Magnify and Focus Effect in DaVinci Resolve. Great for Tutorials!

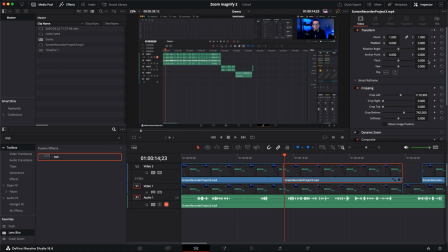(4:04)
Now again, I'm going to come forward 8 frames, 1, 2, 3, 4, 5, 6, 7, 8. We're going to add another keyframe here for zoom and position. And now I'm going to adjust these to where I want them. So we're going to zoom. I'm going to click the transform thing here and just do it with the mouse because it's easier.
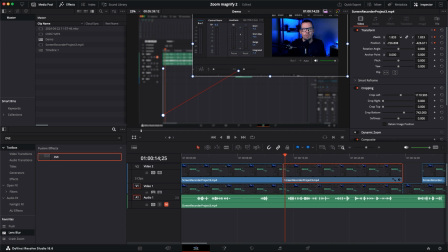(4:19)
I can play around with this until I get the effect that I want. So this is where I want to zoom into, and that's great. I can just hit play on that and see what that's looking like. Now you can see that my viewer's attention is focused just on this particular area of the screen that I want them to see for this section of the video.
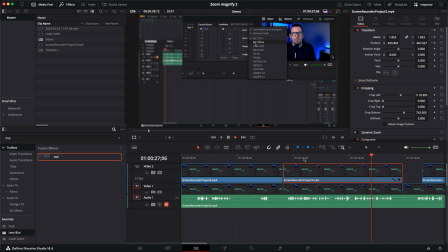(4:35)
And now what I like to do to end this is, rather than just having it disappear, I like to use the crash zoom transition. And if we just take the crash zoom transition over and add that to the end of this clip. By default, I find this a little bit too slow, so we're just going to zoom in on this a tiny bit.
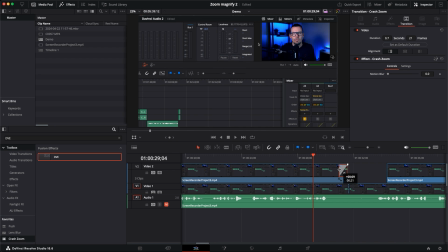(4:54)
And I'm just going to bring it in to about 9 frames. That's a lot better. And I'm going to click on the transition. I'm going to go onto the inspector tab here under transition. I'm going to crank motion blur all the way up to 1. So if we come back to the beginning here, we can see how that looks all the way through.
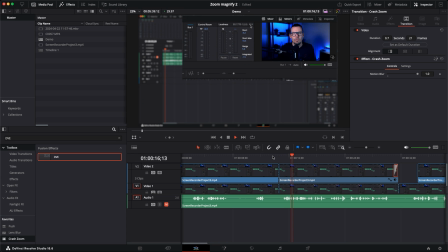(5:14)
So if I click play, we can see that the area I want to focus on suddenly zooms in, everything else nicely blurs out. My viewer's attention is focused on this while I'm talking about this particular feature. And then when we're done with that, we get this nice sort of crash zoom effect and we go back to the main screen.
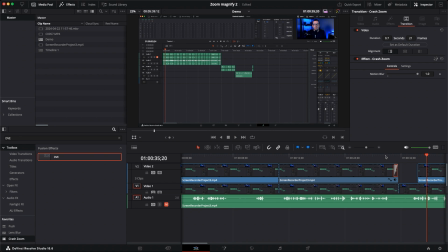(5:30)
So that's how I do my magnify and zoom effect when I'm doing DaVinci Resolve tutorials. So using little editing tricks like this, especially for videos where the majority is a screen share, can really help make your presentation less boring and keep your audience engaged. If you like this video and want to see more content like this, then please subscribe to the channel and hit that like button. It really does help. Also, I've just launched a newsletter. The link's in the description, so feel free to sign up for that. And until the next time, keep making videos.